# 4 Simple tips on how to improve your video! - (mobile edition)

Hello and welcome to a new video today we're going to talk about four simple tips on how to improve your videos. Hit it!
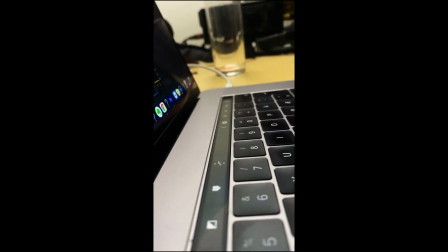Let me start by saying that I know there's a lot of content out there but these four tips have been very useful for me and I think they can help a lot of people so let's get started straight away. Tip number one, composition. So I'm mainly going to be talking about phone and vertical mode video so like with a phone and so vertical means like this
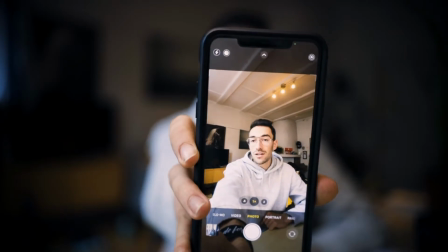0:36 come on you can find it yes so the first one is composition let's say if you're shooting someone like me right now and when you're doing like an interview with
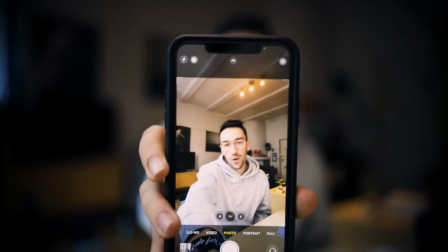0:45 someone and you're they have to speak to the camera it's quite obvious i know but we do not want to make put the composition like that right or
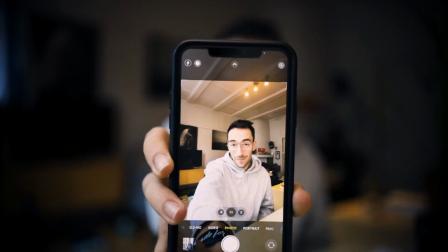0:53 like that we want to center them in the center of the frame get them completely centered like this and get them to look at the
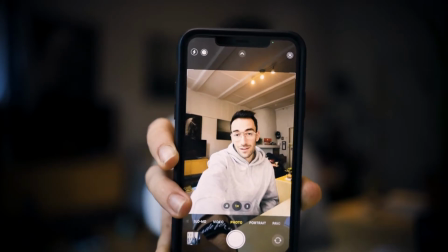1:01 camera yeah very very simple I know but you have no idea how many videos I've seen that just them yeah don't work so you place your subject in the center yes I know generally when you're filming video you will not hear many people say that because with cameras when you're shooting like this you do not want to place your subject in the center you want to place them in one of the sides it's called the rule of thirds so you put them or in this third or in the other third but with an exception for vertical mode vertical mode when you shoot in this way you want to place them in the center okay so first of all composition place your subject in the center of the shops number one number two lighting oh it's so important so let me show you so for example now
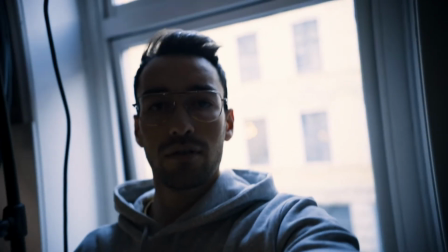1:47 we're shooting and I am next to a window I mean obviously I have
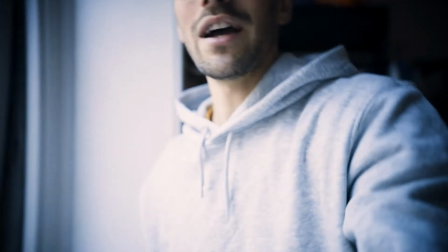1:52 a nice light but the nice light is like on zero percent practically so I could literally be shooting the video here like this and look how nice
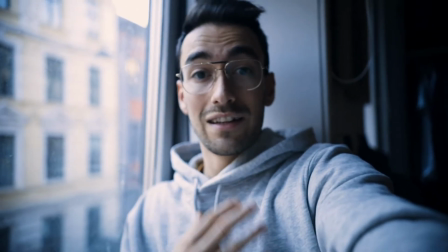2:00 it looks right looks pretty nice why because you have the light the natural light from the window spilling out so this is getting very heavy so let me put it down so you would we're back so you will be shooting close to windows i always every time i go for a shoot photography videography or even just for weddings i look for windows straight away where are my sources of light where is the biggest the bigger the bigger the window the better the light because it's diffuse it's big it's coming from everywhere we love that so find the window and place your subject
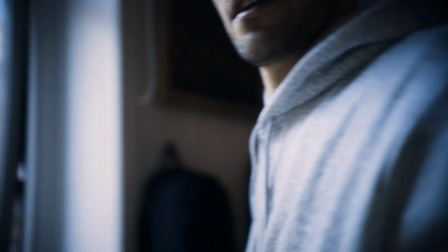2:34 in front of the window this means that you need to be standing you need to be standing where i'm standing as you see it doesn't look very nice so
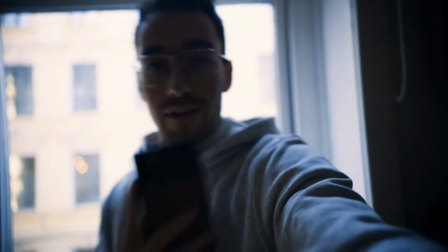2:43 you're standing here with your phone like this filming the other person and on the other side you have
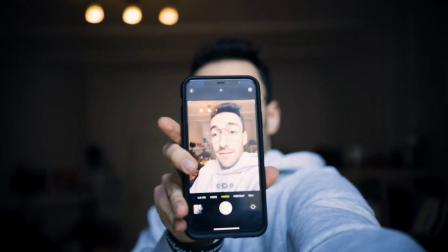2:48 the shot which looks nice you see oh yeah so it looks nice because you have the light coming in from the window it skews all this movement but this is real talk real talk so we keep it real number three number three sound oh sound is so important so so important i don't know how good this sound is I have a little microphone on top keeps falling off but sound is very important so just listen to my room no